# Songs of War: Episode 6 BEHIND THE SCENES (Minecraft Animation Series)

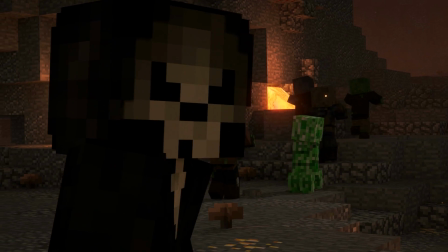498s
You may have also noticed that we use this sound very,
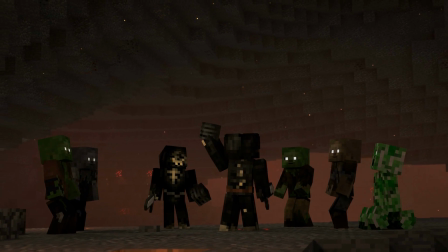502s
very quietly and earlier in the season when we'd show the Wither skull, as if it kind of has that effect all the time,
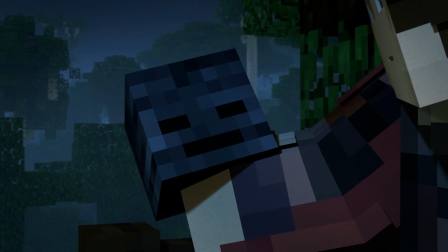509s
even on everyone, zombie or not.
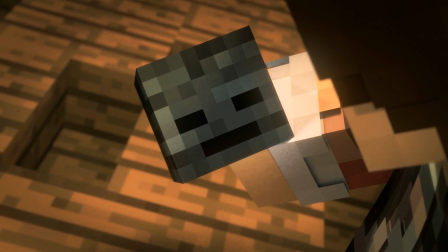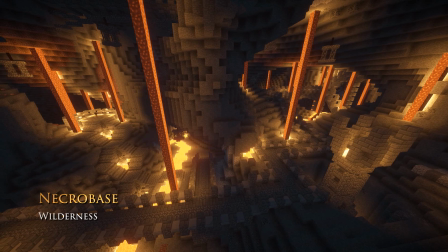520s
And then we get to the Necro Base. This was a fun set. Kronos made this build early on, and the idea was for this,
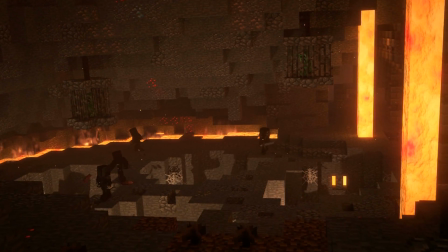528s
it's in this volcanic zone to ward off explorers so the necromancers wouldn't be discovered.
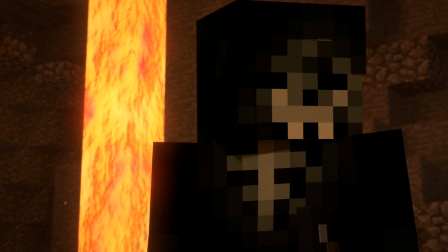533s
We thought this made sense from the story perspective, but simultaneously it gave it that kind of classic evil look.
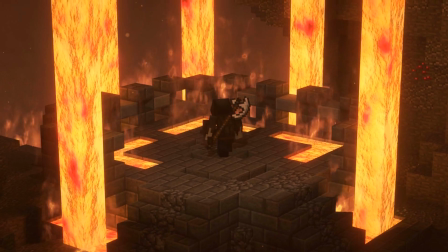539s
If there's one faction in Songs of War that fits the typical bad guy, it's them.
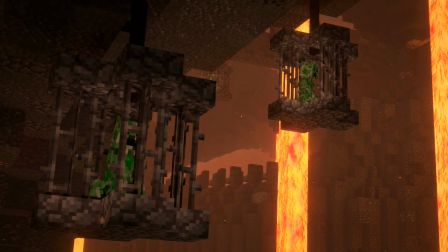544s
It's the necromancers. This was a scene that Red animated, and there's an incredible amount of animation detail in the zombie pits.
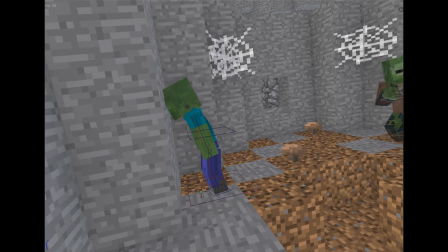551s
There's a zombie banging his head against a wall, one kind of trying to climb out,
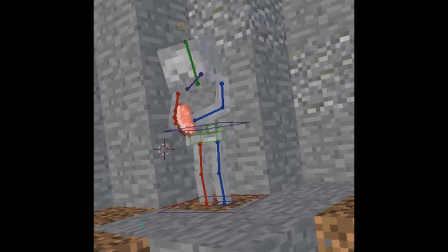555s
and there's even a skeleton who eats a piece of the meat being thrown down to them, but it just kind of falls through him.
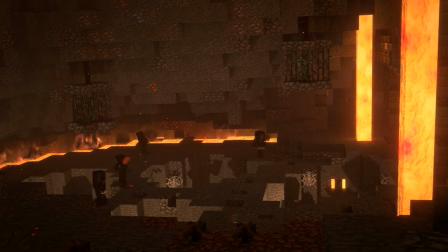561s
We even built these hanging cages for the creepers as if to keep them at a safe distance from everything else in case they exploded.
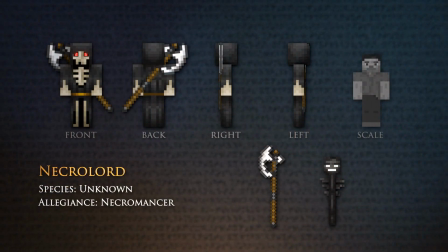568s
And finally, we see our boy, the Necrolord. Many viewers will recognize his skin as the Dreadlord from Mega Walls and Animation Life.
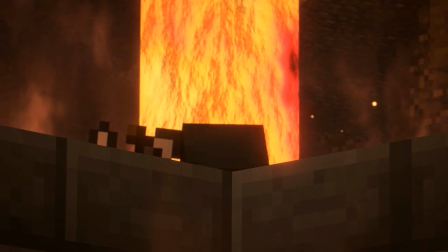576s
We basically took the skin and removed all the color out of it. We also see that he has this Necro Staff,
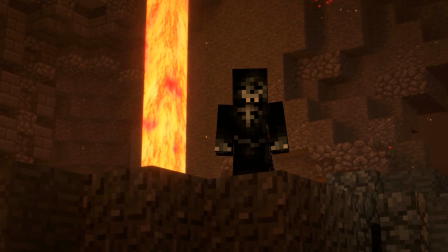582s
which went through a lot of designs. The script called for simply a Wither skull on a stick, so I thought I'd just put it on a fence post.
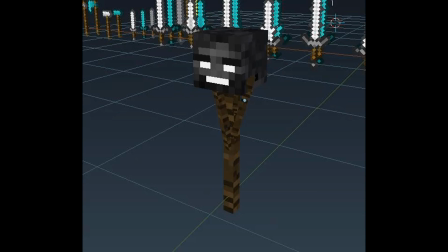589s
I then realized how bad that looked, so I tried putting it on some kind of branches.
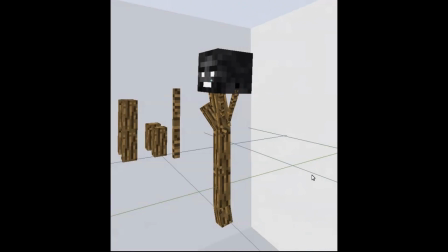594s
That also looked dumb. Then I had this cool idea where the Wither head was still attached to its spine, which
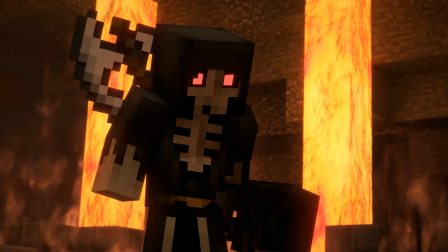601s
would explain why the head was still partially alive and able to possess so much more power than just the normal Wither skeleton skulls.
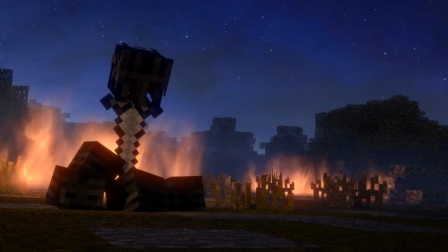608s
I knew from the beginning of my work on Songs of War that I was going to need a better way to do fire effects.
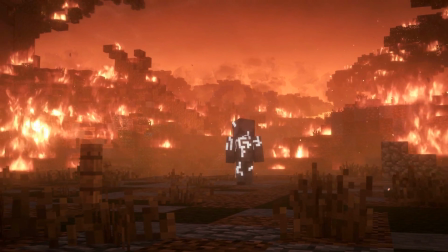614s
So many different scenes called for a lot of fire, and the fight in the burning Zarya needed to be covered in almost entirely fire to set the mood.
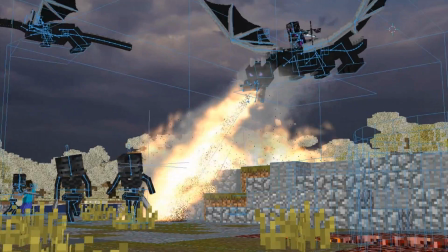622s
And doing actual fire simulation would have just been way too slow to set up, way too slow to render, and just too large of a cache size.
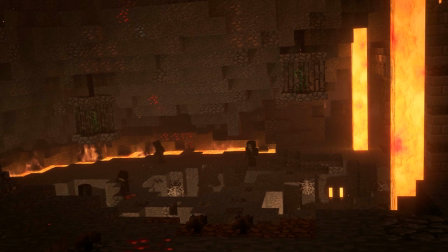630s
So it was during this same episode, the Necro Base, that I finally began some of my own research and tried to create some smaller, more efficient flame effects, which are simply 2D planes!
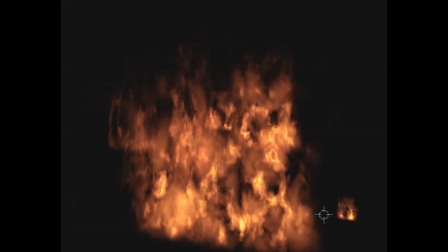644s
It's got over 16 times the detail. Just as with the light rays, I continued to improve these flame effects during the series with all new lighting, rendering,
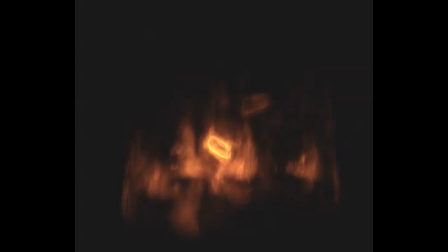652s
and fire technology, and because we skipped the Zarya burning scene initially, by the time we came back to it,
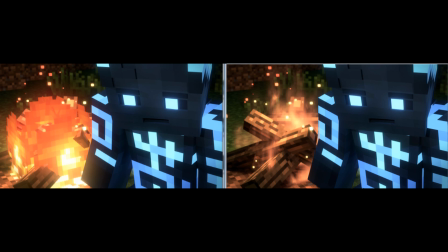658s
we actually had the flames looking pretty much the best they did in the whole series, and it all just works.
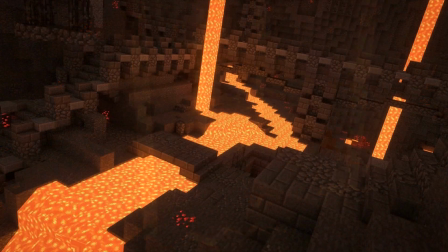664s
We also wanted to get better lava, just as we had the nice water shader.
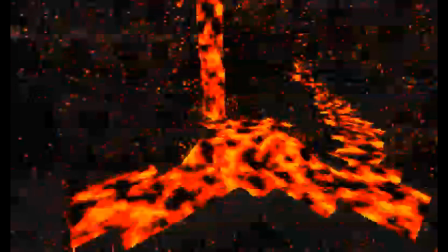669s
The Necro Base is a perfect test for this as well, as it had all the big strands of lava flowing down from the ceiling.
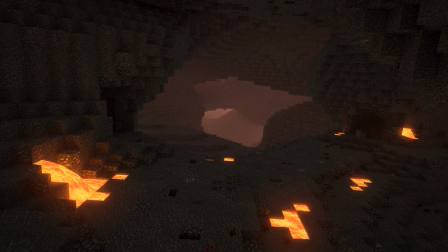675s
I did some tests and quickly got something I liked with the lava.
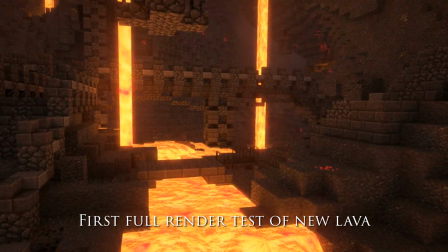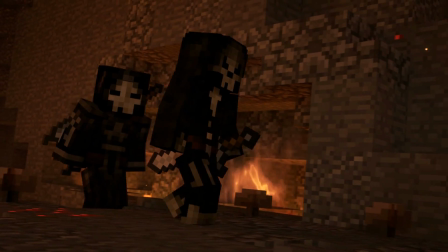684s
I also like when scenes transition between each other in a kind of smooth way,
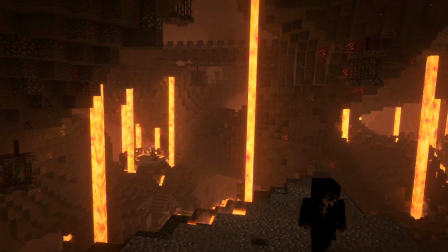688s
and there was a nice one here where the flames of the Necro Base and like the lava kind of become the flames of burning Zarya.
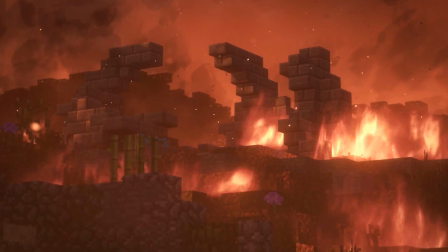695s
This was one of the most anticipated but also intimidating scenes to work on due to its significance.
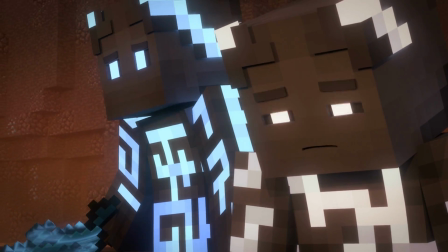701s
This was one of the last few Season 1 scenes to be finalized, with the exception of a bit in the finale, and the fight here was done by Zillion.
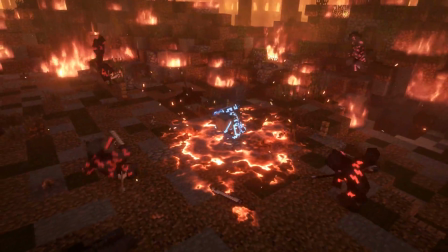710s
During the fight, we're introduced to Thalios' Aggressium song, the Shockwave. Some people are probably wondering, why didn't he use this in Episode 1 against Tigrin?
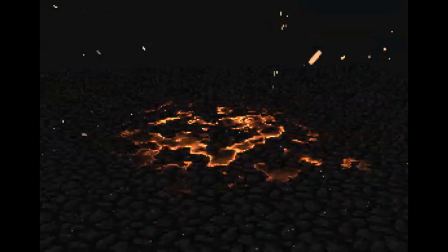717s
I kind of have two different possible answers, both could work.
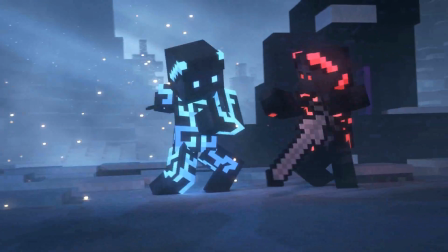720s
My first thought is the whole concept of songs in battle, and because of their charge-up times, and the power it takes to use them,
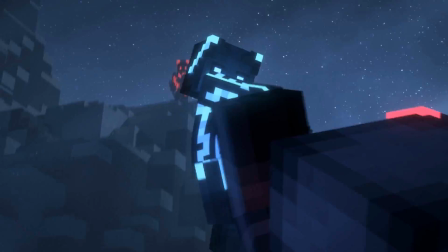727s
something like a shockwave, which is meant for crowds, might have just been a big waste of energy on one person,
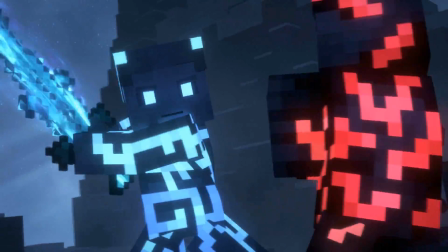732s
and you might have, killed yourself while trying to do it.
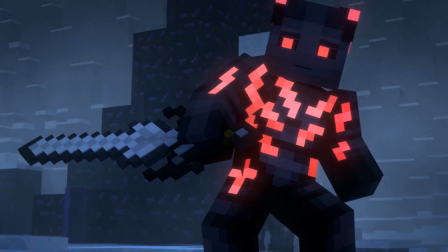735s
The other theory that I actually think makes more sense is that Thalios only had his Mobilium song on at the time of Episode 1,
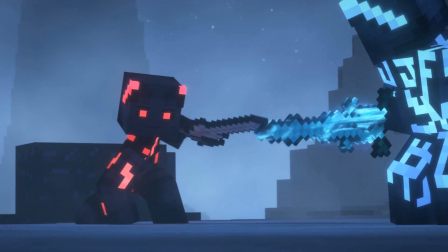743s
but then, based on what happened, afterwards he probably went and got the Shockwave song in case he had to get in a fight again. And there are reasons you'll
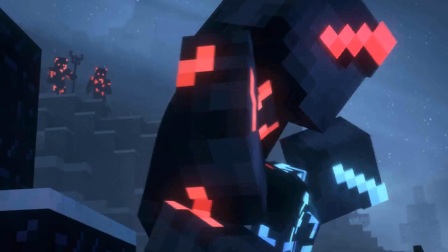751s
see later in the series why he wouldn't want to keep all the songs on him at all times. And once again, Tigrin confronts Thalios.
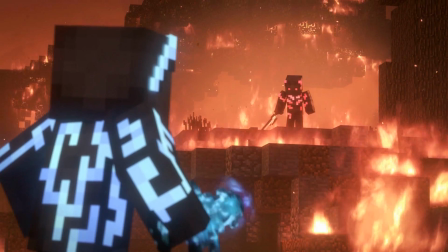757s
We really see just how twisted Tigrin can be, as he seems to just have no regret for what he did.
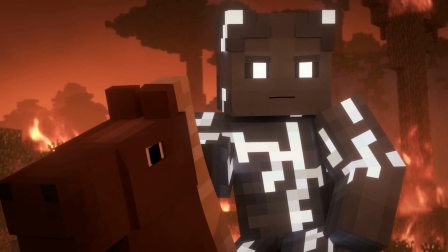763s
You'll see many villains later in this series that have a lot more justification and a little more kind of multifaceted,
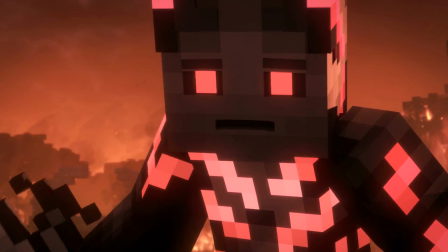770s
but Tigrin, I imagine he takes pleasure in all his dark deeds.
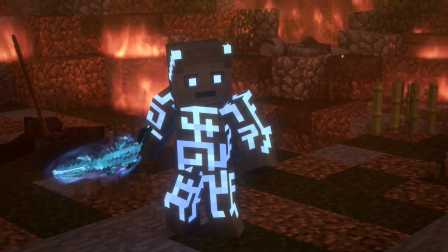774s
He resents the Ardonian, what they did to him in the past, or his clan in the past at least, but he goes way beyond revenge and kind of takes personal enjoyment in it.
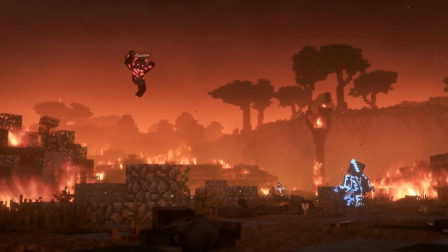782s
And like I mentioned in Episode 1 behind the scenes, these villains here are to be feared.
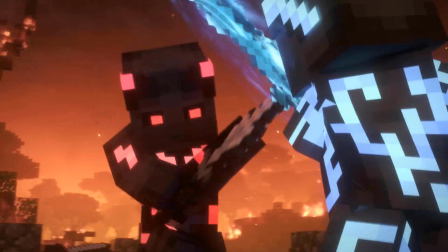787s
When someone like Tigrin shows up, you should be worried, and this is exactly why.
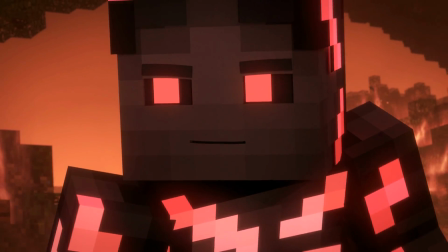794s
The music for Thalios' death, just like the scene, was one of the most intimidating, probably second only to the prologue, I think.
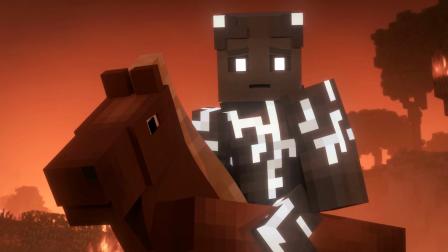801s
What worked real nice, though, was that it wasn't just a tragic death song, but it blended into this more sinister Voltaris vibe at the end to show you that,
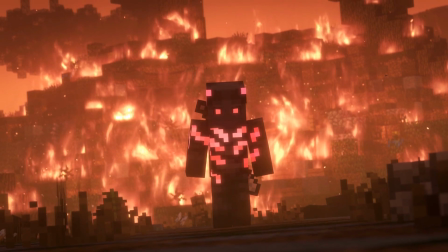811s
you shouldn't just be sad here,
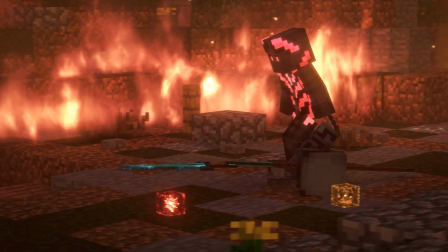812s
but also afraid of the Voltaris, who are now even more powerful, that Thalios is out of their way, who was really the only one standing up to them when no one else would.
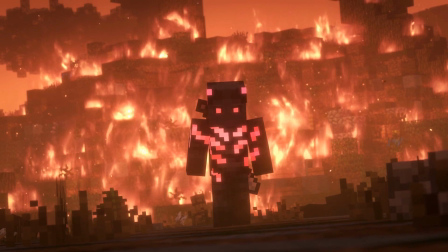821s
This was also the first episode that didn't cut straight to the
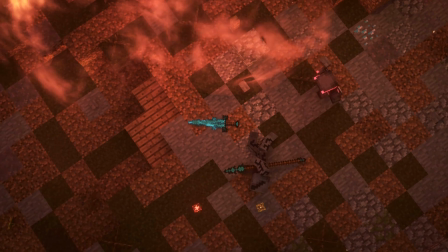831s
to be continued, but actually went to black first.
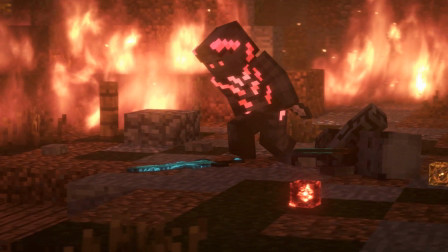835s
After the shock of what just happened, there's this brief moment where you're wondering, is there more? Please let there be just one more scene. But of course, there isn't. There's no miracle, there's no happy surprise.
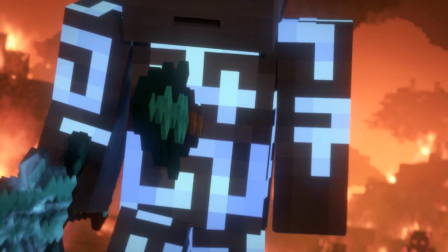847s
When someone dies that you care about, it doesn't always have that big dramatic conclusion. It can just kind of happen suddenly and leave you with an empty feeling. And I feel that little addition,
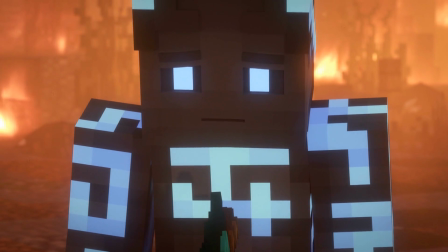856s
that little pause before that final text appears, just really helps reinforce that final moment.
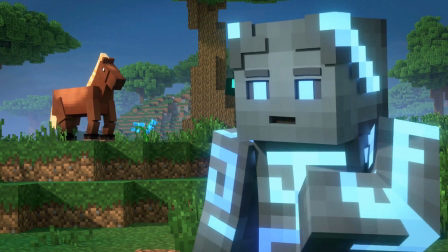863s
And that wraps up this episode of Songs of War Behind the Scenes. I just also want to mention that the skins of almost all the characters in this series are available.
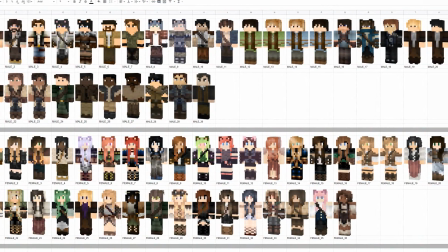871s
I see a lot of people asking about them in the comments. We have them over on our Discord.
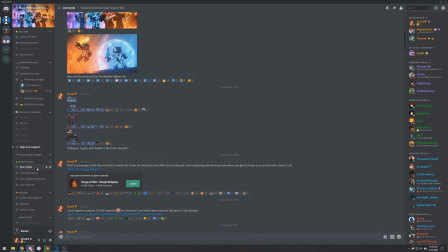875s
The Discord link is in the description. If you join the Discord, in the Songs of War posts section, we have pretty much all the skins get there posted as soon as they're added.
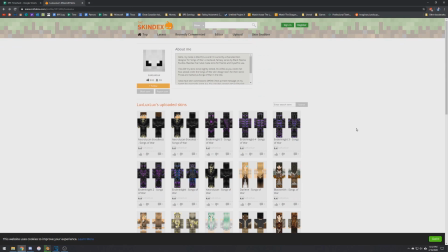882s
We also have one of our skin designers has one of the Minecraft skin sharing websites where she puts most of the skins up there as well. I'll probably have that linked in addition to the Discord in case you don't want to join the Discord. So the skins are available.
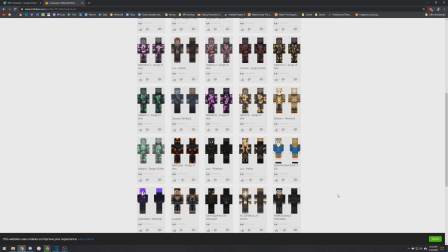894s
Check them out. Feel free to wear them. Feel free to modify them and customize them however you're liking. Also,
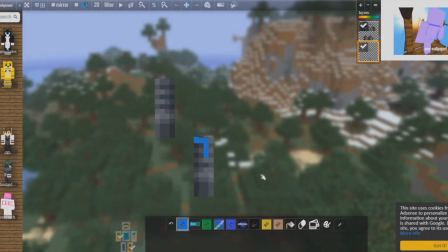899s
I do have skin tutorials on my personal channel. You can, I'll link that as well, I guess.
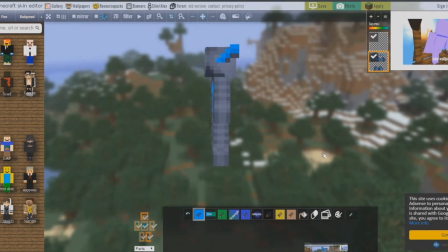905s
You can check out, I have like an Ardoni skin tutorial, Felina skin tutorial.
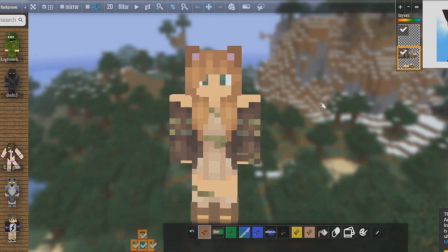909s
People have been asking for like how to make a zombified skin tutorial and some other species coming up.
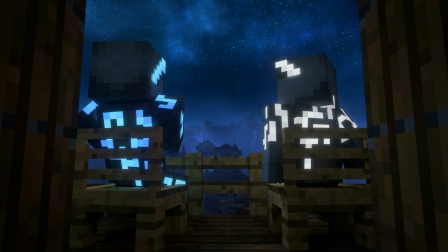914s
So check all that stuff out, enjoy the skins. Thanks for watching, thanks for listening to Behind the Scenes.
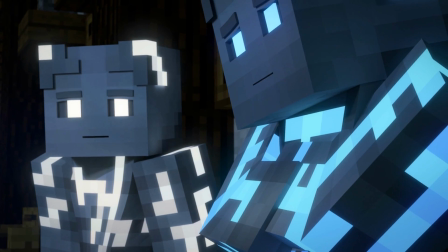919s
I will see you next episode.
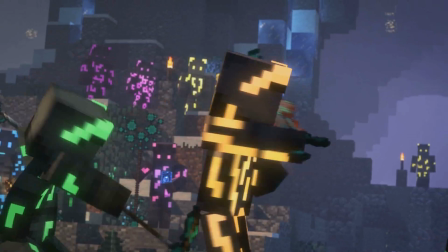921s
So that was almost about to be it, but I actually forgot to mention there's even something more important to mention, so I'm going to mention now, is that we're coming up in a really cool time for our Patreon.
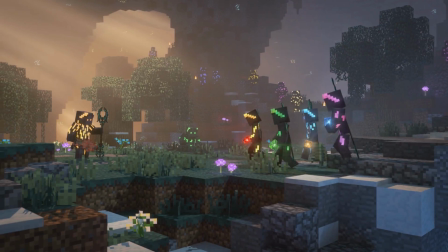930s
This coming month is going to be pretty much the best month to pledge to our Patreon if you've ever wanted to pledge.
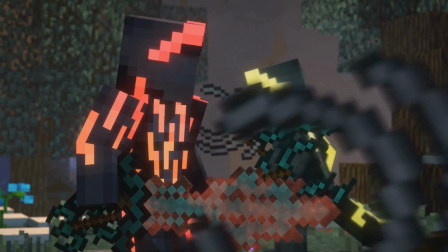934s
Not only do you have, if you pledge to Redstone or above, you have the access to Songs of War Episode 6,
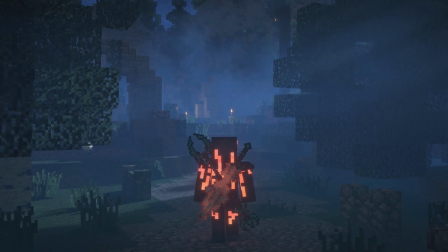941s
7, well, okay, at this point, Episode 7, 8, 9, and 10 early access if you become Redstone this coming month in March.
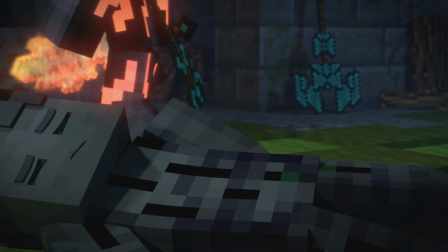948s
But on top of that, for the Songs of War Episode 10 credits,
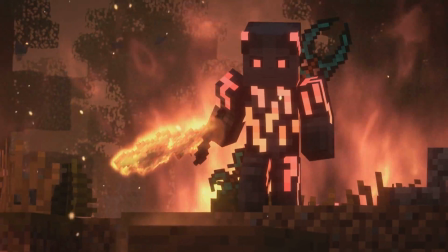953s
the big credits at the end of the season, we're going to have every single patron who's pledged during the month of March in the full credits.
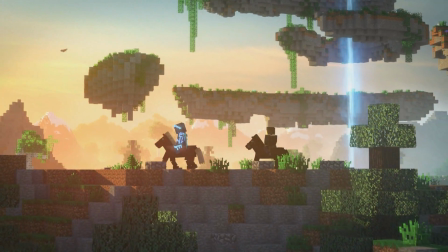960s
So if you want to get your name in the credits for as low as even $1, if you become the $1 patron, you will still be in the credits under the coal section,
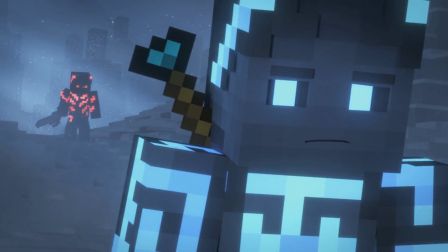968s
which is a kind of unique thing we're doing right now for this 1 month only. Well, I say this month, although this video might come out still in February.
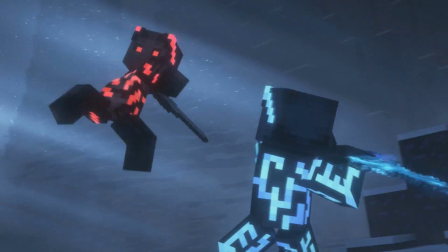976s
But if this video comes out in March, it's going to be during the month of March.